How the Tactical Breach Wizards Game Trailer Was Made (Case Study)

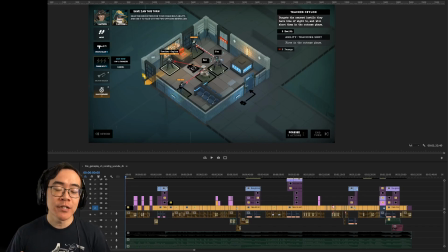[0:10]
Hi, I'm Derek Lieu, and this is a shot-by-shot breakdown of the trailer that I made for Tactical Breach Wizards. In this video, I'm going to talk about each section and shot of this trailer, why it's in there, and what you can learn.
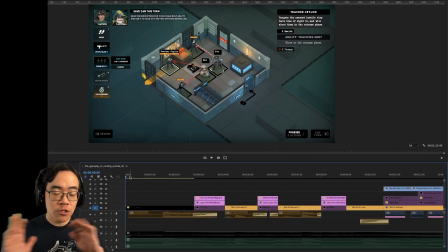[0:24]
Alright, so this opening shot is just to establish the genre. We have the HUD here, which actually turns off shortly after the shot starts, which helps with readability,
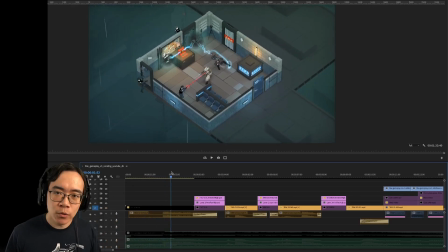[0:34]
but really we're here to establish genre, have a cool opening shot, and then we're off to the races.
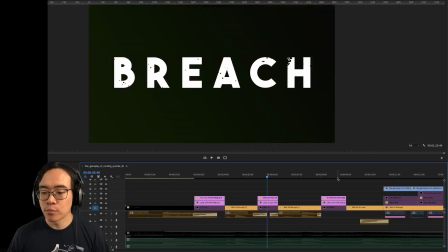[0:40]
In this opening section, you'll notice I also have the title of the game, Tactical Breach Wizards, and that's broken up by some shots in here.
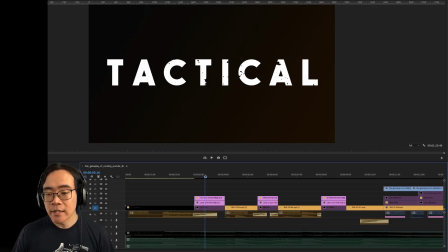[0:48]
And the reason that I have the title at the beginning is because I talked to Tom Francis, the director of the game, and he just mentioned that the title of the game is one of its really really pillars. Like, people really respond well to this title because it's Tactical Breach Wizards. It's really funny. It kind of catches you off guard because, you know, tactical, it's like, oh, that's a very gamey sort of thing.
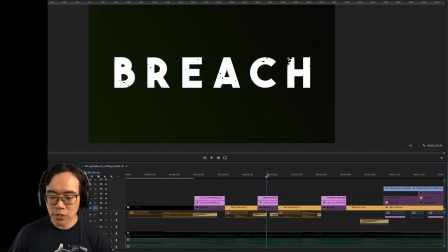[1:09]
Breach, you're breaching the door, and then wizards?
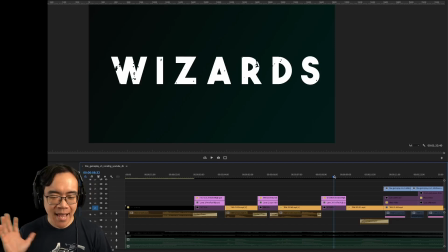[1:14]
So I knew that just with such a disarming title, we had to include it at the beginning to really hook the audience.
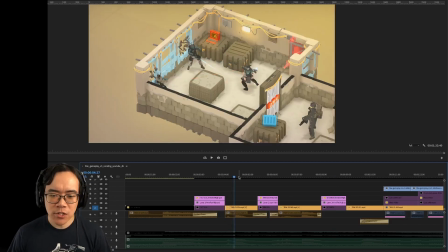[1:21]
And these other shots here, these are just, just showing some support for these title cards. Not really super duper important what's in here, just that it's a cool action scene. So we have this sort of repeller grenade thing throwing people through windows, which throwing people through windows, aka defenestration,
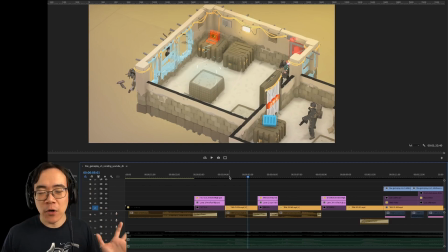[1:37]
is really important because this is the third part of the Defenestration Trilogy, the first two being Gunpoint
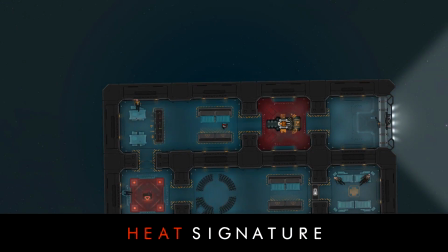[1:45]
and Heat Signature.
What if we could do that, but in space? Well, then that man would be in space.
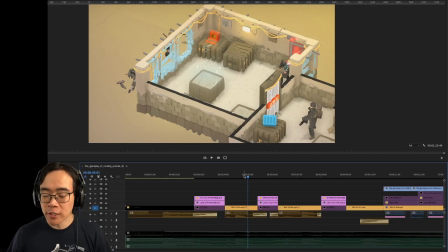[1:51]
Lots of people falling through windows in this trailer, and that is very much not an accident.
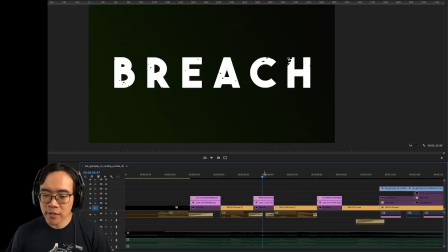[1:58]
Okay, and then this next shot here, this is just to support the breach part. You say breach, gotta show someone breaching a door, of course.
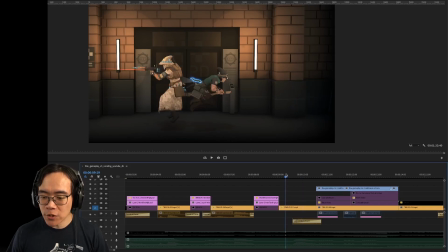[2:06]
And then after here, this is just to highlight the wizards part. They're just flying off on a broom. What else could be more wizardy or witchy?
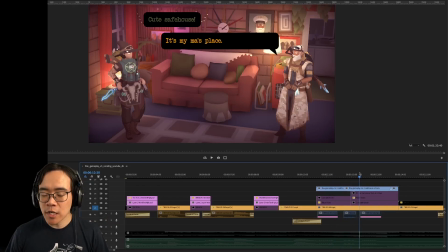[2:14]
Okay, and then this next shot here, this is just to add some humor to the trailer because, this is capital T trailer music, and a big part of that is because the composer for the game, Robert Arzola, his day job is making trailer music. Lucky me.
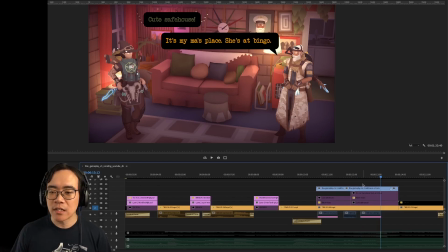[2:31]
So I put in the shot here to add some humor, some levity, also to show how scrappy the characters are. They have to have their safe house at their mother's house.
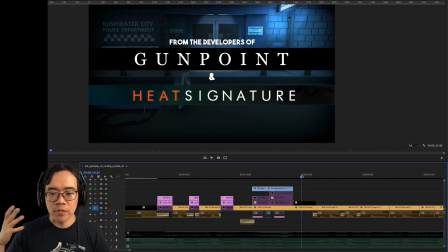[2:44]
After that, we have the pedigree card from the developers of Gunpoint and Heat Signature because people really liked those games. Gotta tell people, this is the new game from that creator. I'd be remiss not to mention this.
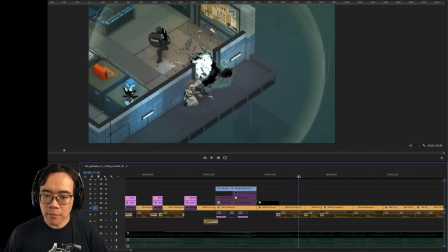[2:57]
This next section here, this is just a sort of basic gameplay encounter.
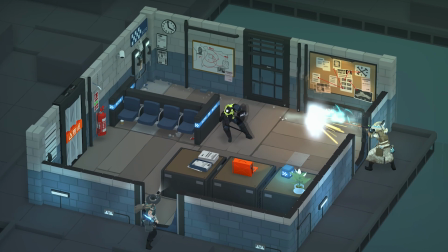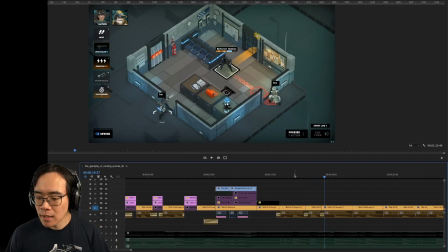[3:07]
This is actually early on in the game. We just have this one enemy, and this is here just to show some basics of the game, also show a little bit more of the HUD. It goes pretty quickly, so it's something that people can kind of go back and freeze frame if they really want to see the nitty-gritty gameplay,
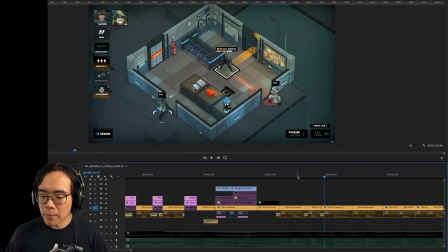[3:22]
look at the UI, because gamers love looking at UI, especially for tactics games. I also paced this scene to be a little bit slower,
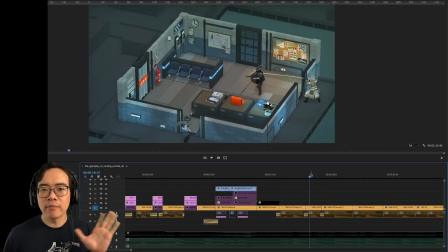[3:30]
just to make sure that people can see that this is a turn-based game, not an action-y, real-time game. So I deliberately put in some pauses, just some small pauses here and there, so it doesn't look like an action game.
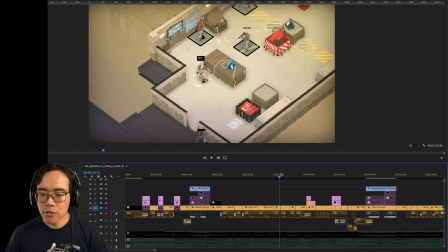[3:48]
And this next shot here, this whole section here, this is here to highlight the rewind and 4C mechanic.
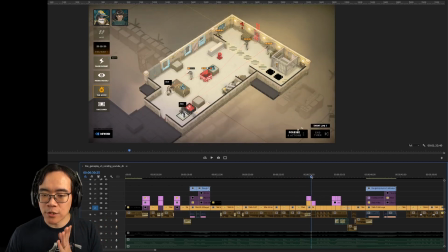[4:13]
So in the game, there's a character who has this ability to foresee what order the enemies are going to take their turns in.
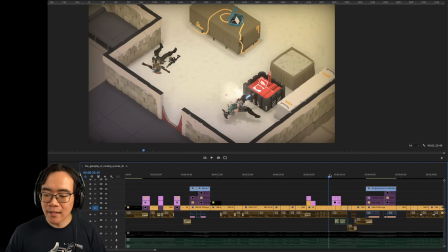[4:22]
And then the characters die, and then in the game, the other really,
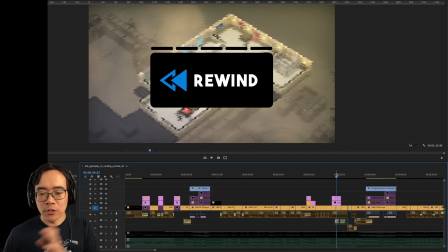[4:27]
really important part is that you can just rewind your whole turn in the game. All the way back to the beginning. Some games are hey, we'll give you one rewind, you can just redo one turn. This one, you can rewind the whole thing. If you mess up, you don't have to worry.
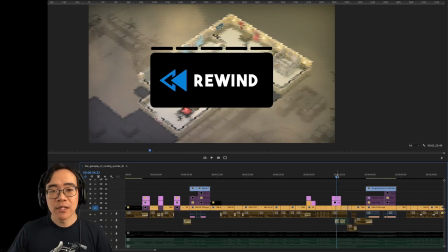[4:43]
You can completely redo it and try it again later. This is a really key differentiator for this game in particular. So that's why I wanted to show this early on, so then that people who might be thinking, oh, well, it's just Into the Breach, they will see this and hopefully think, oh, wow, that's new.
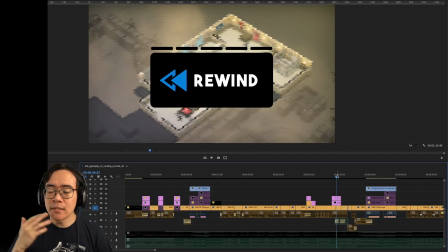[5:02]
That's the reaction I want. this is something that I've seen before. Oh wait, that's new.
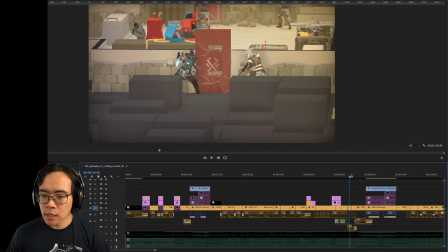[5:07]
So that's what we're doing here. After that, they rewind and they redo the encounter and they're much more successful.
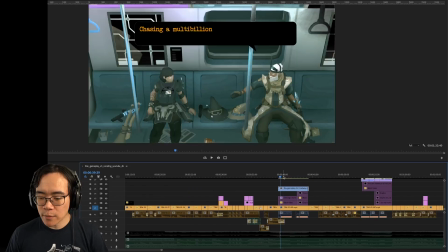[5:13]
And then here, just to break things up again, have another little story scene.
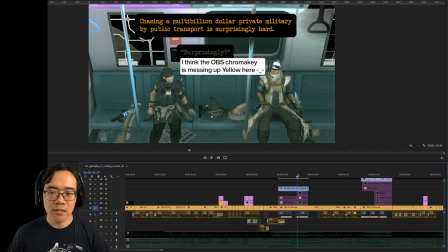[5:21]
This is here to show that the antagonist is some sort of private military corporation, whatever. Also, this is just to highlight the scrappiness of the characters, and, more humor. The writing is really important, so we wanted to absolutely show more of that where we could.
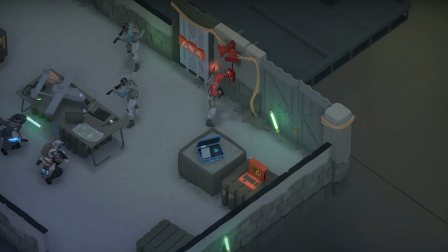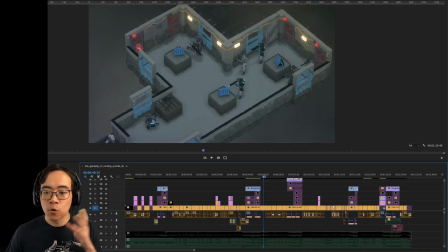[5:47]
And then this next section is sort of like, oh crap, stuff's going down right now. We're in trouble. This is, I don't want it to be all sunshine and roses. Hey, we're expert breach wizards that we, win every single encounter that we're in.
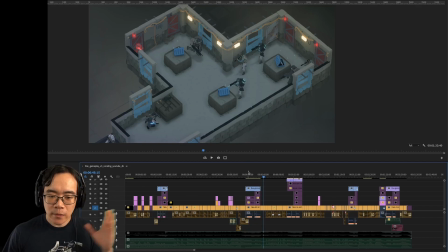[6:01]
No, we're going to have some things that we're going to run in that are going to cause us trouble. So we're in this room and a whole bunch of enemies pop in.
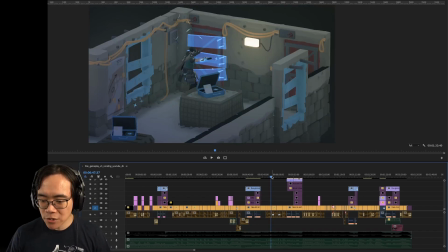[6:09]
This character here is boarding up this door with these sort of magical boards. This character here is sounding the alarm.
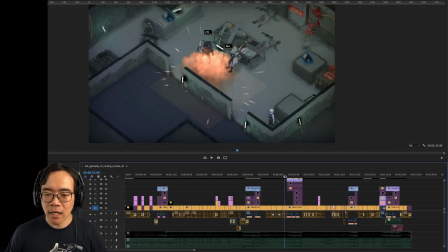[6:16]
This one here pops a grenade and our heroes are blown up.
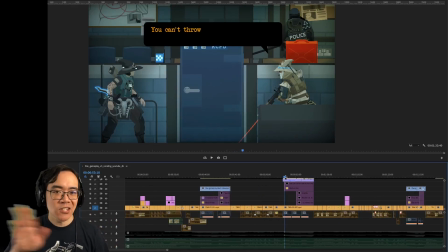[6:20]
And then this next section here, this is just total fan service.
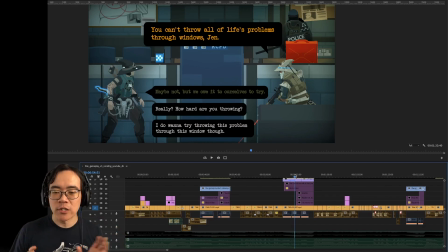[6:28]
As I said before, this is part of the Defenestration trilogy. Throwing people through windows is a big part of the game. This is just an homage to that whole thing. Is it an homage if it's from the original creator? I don't know. So this is here to talk about the windows.
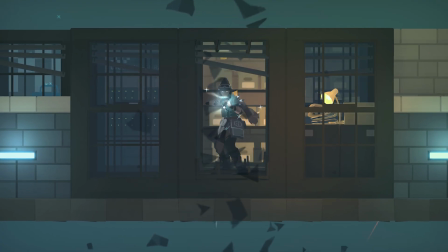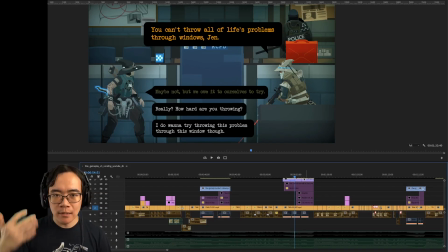[6:50]
Also to show the dialogue selection, to show that in this game, you will have moments where you can select dialogue. Now, functionally, all these responses are exactly the same. They're just all funny in their own way. I'm particularly partial to the "really, how hard are you throwing" line,
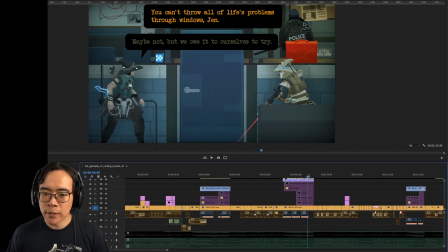[7:07]
but Tom liked the "maybe not, but we owe it ourselves to try" response better. I made sure that the dialogue gets selected pretty quickly because I don't want people to be struggling to try to read everything.
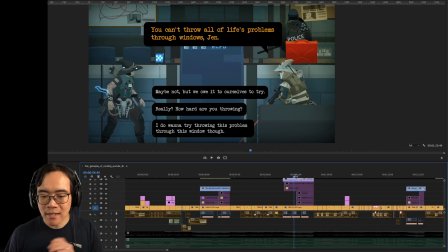[7:20]
I don't want people to think you're supposed to read everything on the screen. So I select it, kind of take that option away from them, so then that really, this is the only thing you need to read.
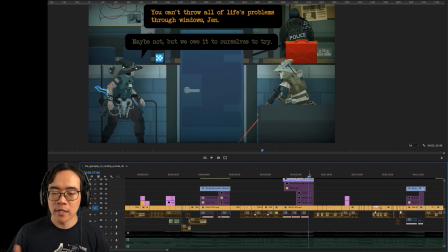[7:27]
And then people who want to go back and freeze frame the trailer, read the rest of the responses, they're free to do that, and they can have fun doing that.
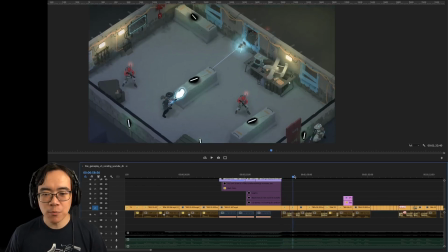[7:34]
And this next section here, just a bunch of people getting thrown through windows.
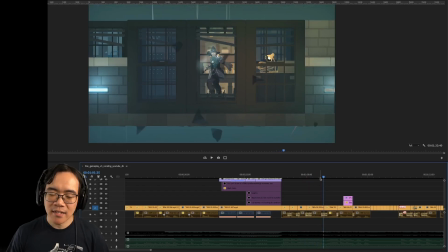[7:39]
This is a cool cinematic shot that I did by change the in-game camera. I thought this was a really cool angle. I enjoyed doing that.
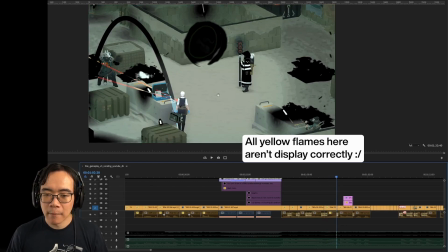[7:48]
And then this here, this other character makes a sort of magical window of sorts,
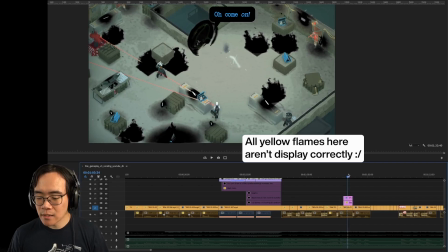[7:55]
and this enemy gets knocked through. And I really like this moment because the character actually has this dialogue bubble when they get thrown into the magical window.
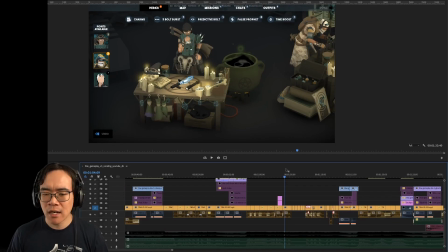[8:04]
This next section here, this is sort of like obligatory content shot, but I wanted to rush through it really, really quickly because I think that it's not really worth spending a whole lot of time.
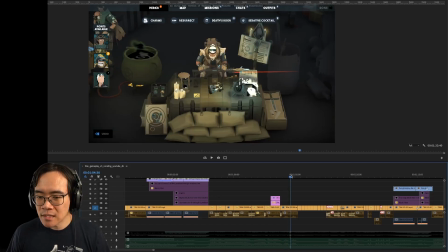[8:13]
If people want to go back and freeze frame this and look at the details of the upgrades, that's on them.